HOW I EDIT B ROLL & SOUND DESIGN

This particular shot didn't have anything and I thought it looks kinda cool. And then the real meat of this piece happens on all the audio tracks below.
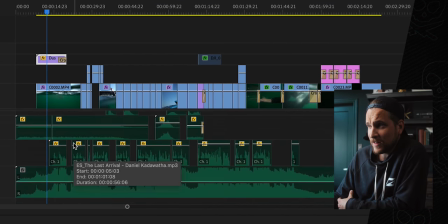So you can see, there's not a ton. I've done a lot more sound design than this, but these, all of these things are all the sounds that I specifically added to make it feel a lot more cinematic. That sound design has everything to do with what makes that film great. It's one of those understated things. Sometimes it's not very exciting to do. The more and more I do it, the more and more I love it, but it adds so much value to a film. You might be wondering where I get all my sounds. It's kind of a mix between sounds I make myself, like my own sound packs.
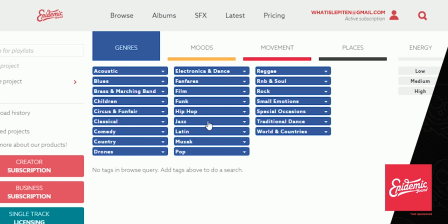Epidemic Sound is where I get the bulk of everything because not only do they do music, like I've told you guys, they do sound effects as well. and then I've just picked up random packs here and there and I have this just massive library of the most random things. Like if I need like a cattle walking, I'll find it. I'll try to find, sonar beep, I'll try to find those specific things.
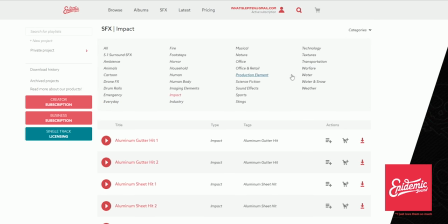Going back to Epidemic Sound, they have a massive, massive sound effects library. So like the sonar beeps at the beginning, all of those are from Epidemic Sound. So you know, you've seen the film, this is what it sounds like.
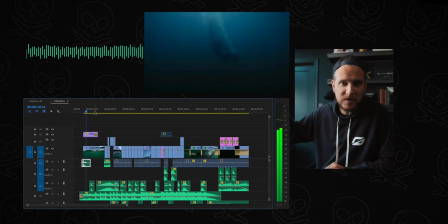You get that cool music in the background, a little sonar beep, well placed, nice piano comes in.
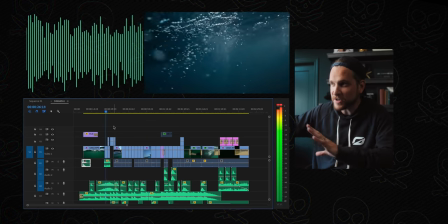All of those undertones in the background, all of those whooshes, the bubbles that you're hearing, all of those things just add,
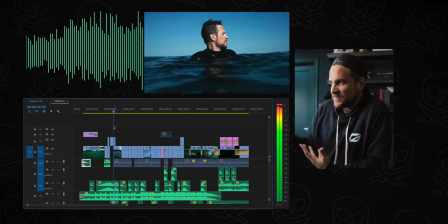add to the mood, add to just the vibes that you get when you watch this.
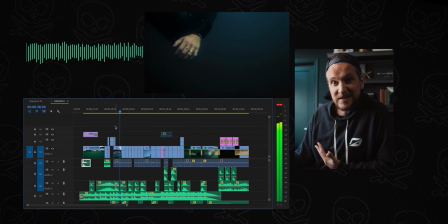Without those, it wouldn't be nearly as impactful. there's that sonar beep again. Now the music, let's pause that, the music makes it sentimental, it makes it feel sad, it makes it feel emotional, which is great.
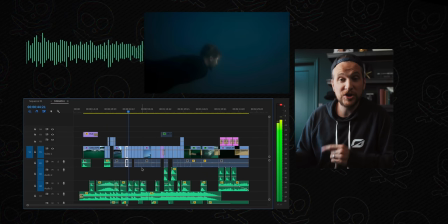But I'm gonna play it again in a second without any of the actual music, just to show you how cool it sounds, just with the sound design.
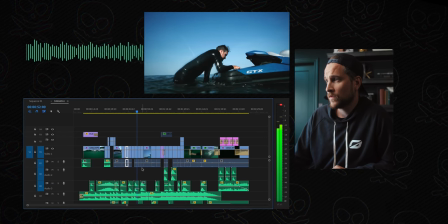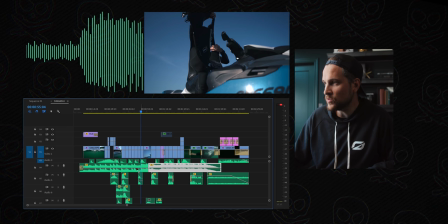Okay, cool, so that's enough. Let's go ahead, disable those two audio tracks, right click, enable, right click, enable. So now, all you're gonna hear is the sound design from this film.
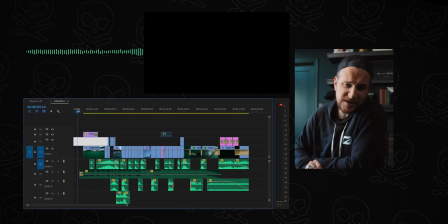I'll let it roll for a little bit, just so you can kind of get a little idea.
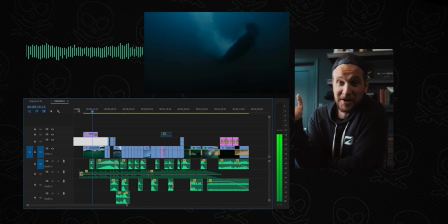It's almost cool without music. Like it would work. You could upload this with no music.
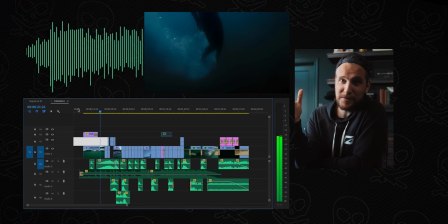And guaranteed there's gonna be commenters that say, I prefer it without music. And yeah, there's a little bit of me that does too.
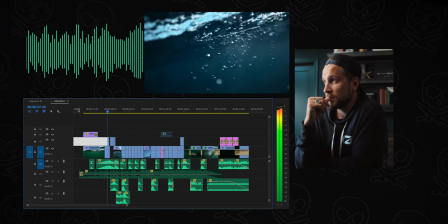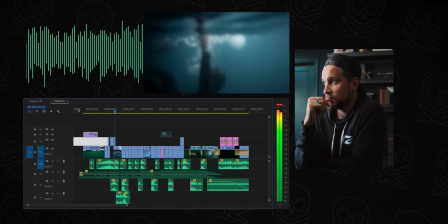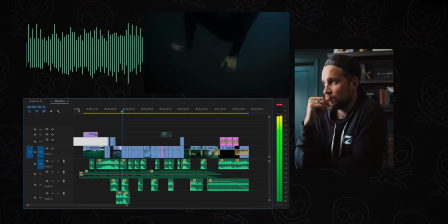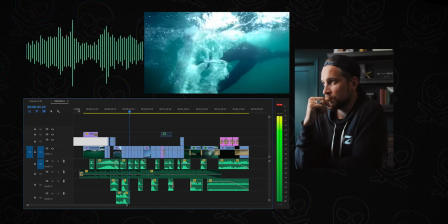Fun little fact, that sound you just heard of me kicking my foot was actually a low pass filter I put on the sound of a jet flying through the air. Just worked with the water and the way my foot cut through that. So, one of my tips would be, if you're making sound design, it doesn't always necessarily have to be the exact sound that you're looking for. I talked about this maybe two years ago now when I was shooting with Jesse Driftwood and he did a massive like ollie off of like a six set. And when he landed, I wanted like a really impactful hit. But I didn't want like a typical boom. I wanted like an impactful. I wanted you to feel it in your bones, in your bone marrow. That's where I wanted you to feel it. I found a sound clip of prison doors being slammed shut, a sound of jail doors being slammed shut, and it sounds like this.